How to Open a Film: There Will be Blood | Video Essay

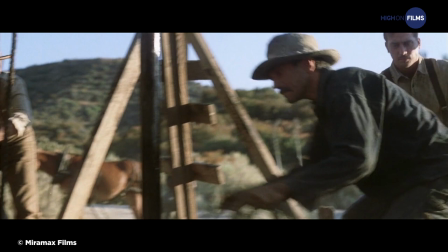The ecstasy of coming across this viscous liquid is pretty evident on Plainview's face.
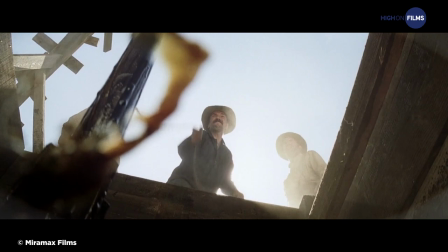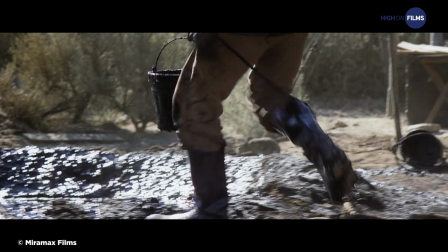But what we hear is the same ominous music, hinting at how the character's relentless pursuit is going to pave a path to greed and ruthlessness.
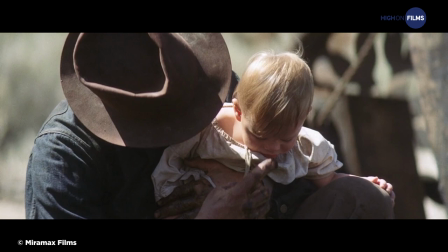Meanwhile, a miner marks the forehead of his infant, sitting near the little pond of oil.
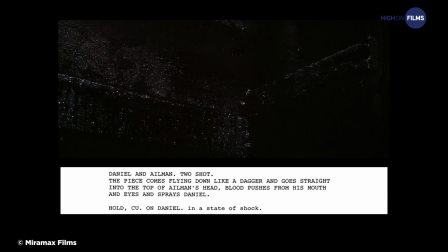Moments later, a piece of mining equipment breaks and falls down the hole, instantly killing the infant's father, while
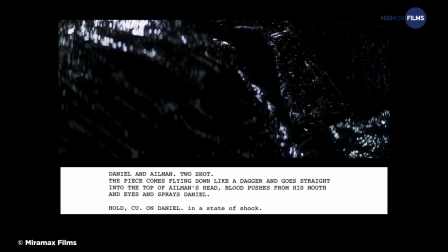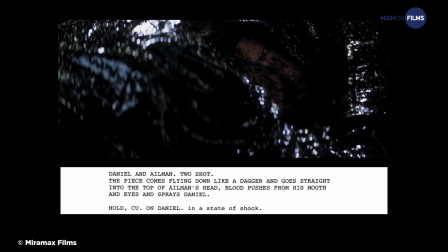Daniel, who is working in the same pit, is unharmed.
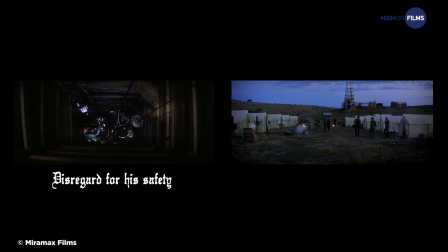This moment enhances two vital elements that will drive Daniel Plainview's journey as an oil baron. his disregard for his own safety,
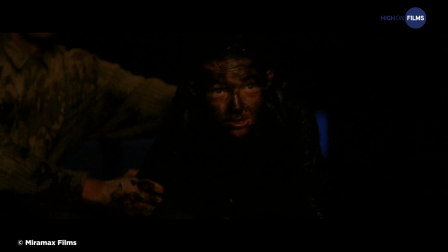and the manner in which he treats his workers as sentient tools. How he responds to such a dangerous situation, in turn, reveals just how obsessed he is, and will become, with the success of his business.
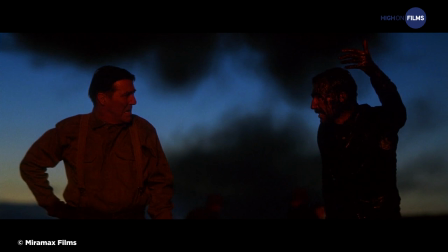What are you looking so miserable about? There's a whole ocean of oil under our feet.
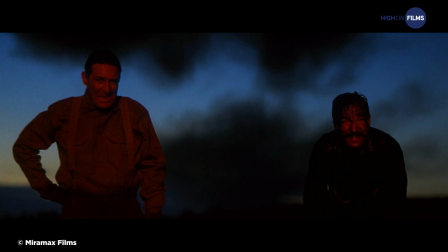No one can get at it except for me.
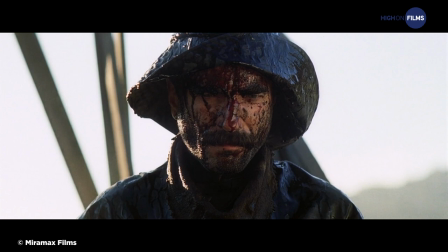With placid emotion, he looks at the crying child in the basket. it.
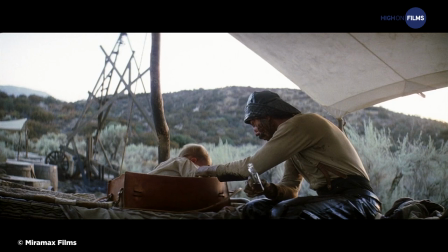His ignorance in looking after a child could be obviously understood by the way he gives the baby a taste of alcohol.
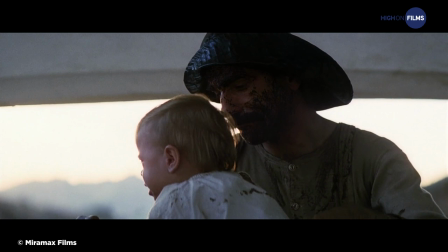However, there is a hint of love by the manner in which he is able to soothe the little one.
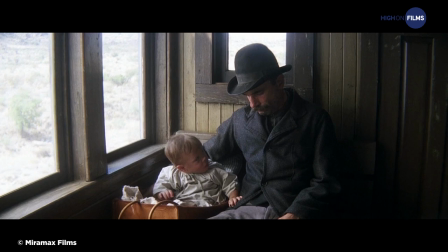Then, we see the last brilliant shot of the opening segment where Daniel is sitting next to the baby on a train.
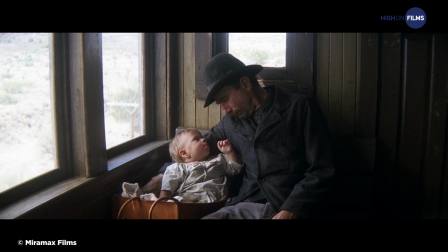In what happens to be the film's most tender moment, the baby touches Daniel's face, showing him what unadulterated love is.
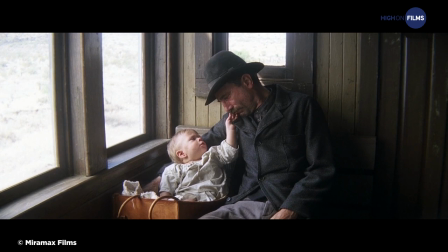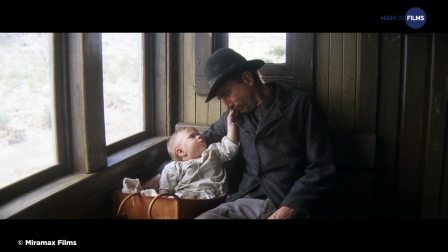Or perhaps it's this moment that brings Daniel the thought of how family is important to gain trust in business.
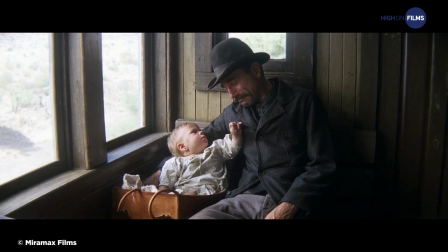As this image lingers, we hear Daniel Plainview speaking in the year 1912, which finally confirms that an order has been established.
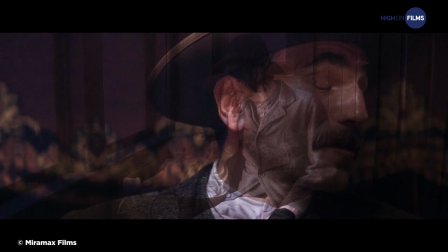An act of speech fully inhabits the visual space, previously occupied by abstract, dreamlike imagery.
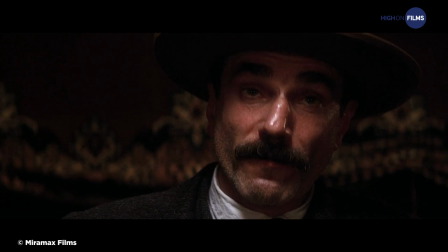Ladies and gentlemen, if I say I'm an oil man, you will agree.
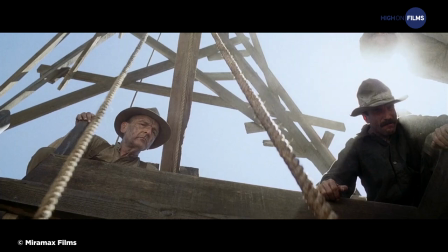Now you have a great chance here, but bear in mind you can lose it all if you're not careful."
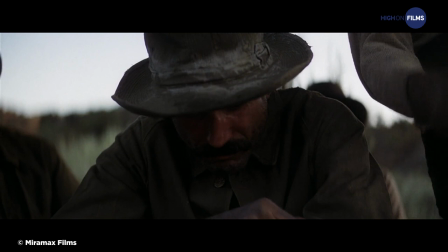These opening sequences of There Will Be Blood cleverly ingrain the nature of the story, as well as that of its primary character.
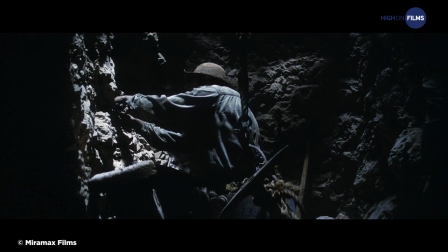The engrossing nature of Paul Thomas Anderson's introductory sequence would not have appeared quite as prodigious
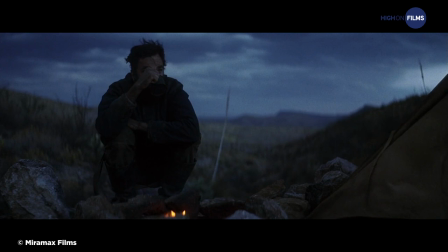without the organic manner in which Daniel Day-Lewis embodies a man who sees the worst in people.
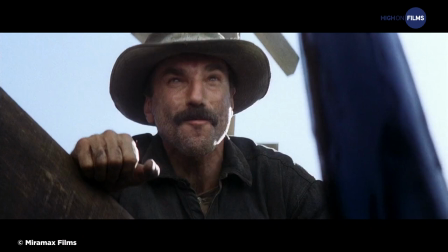There Will Be Blood remains a showcase of a filmmaker's admirable ability to set in motion narrative and character development without any dialogue at all.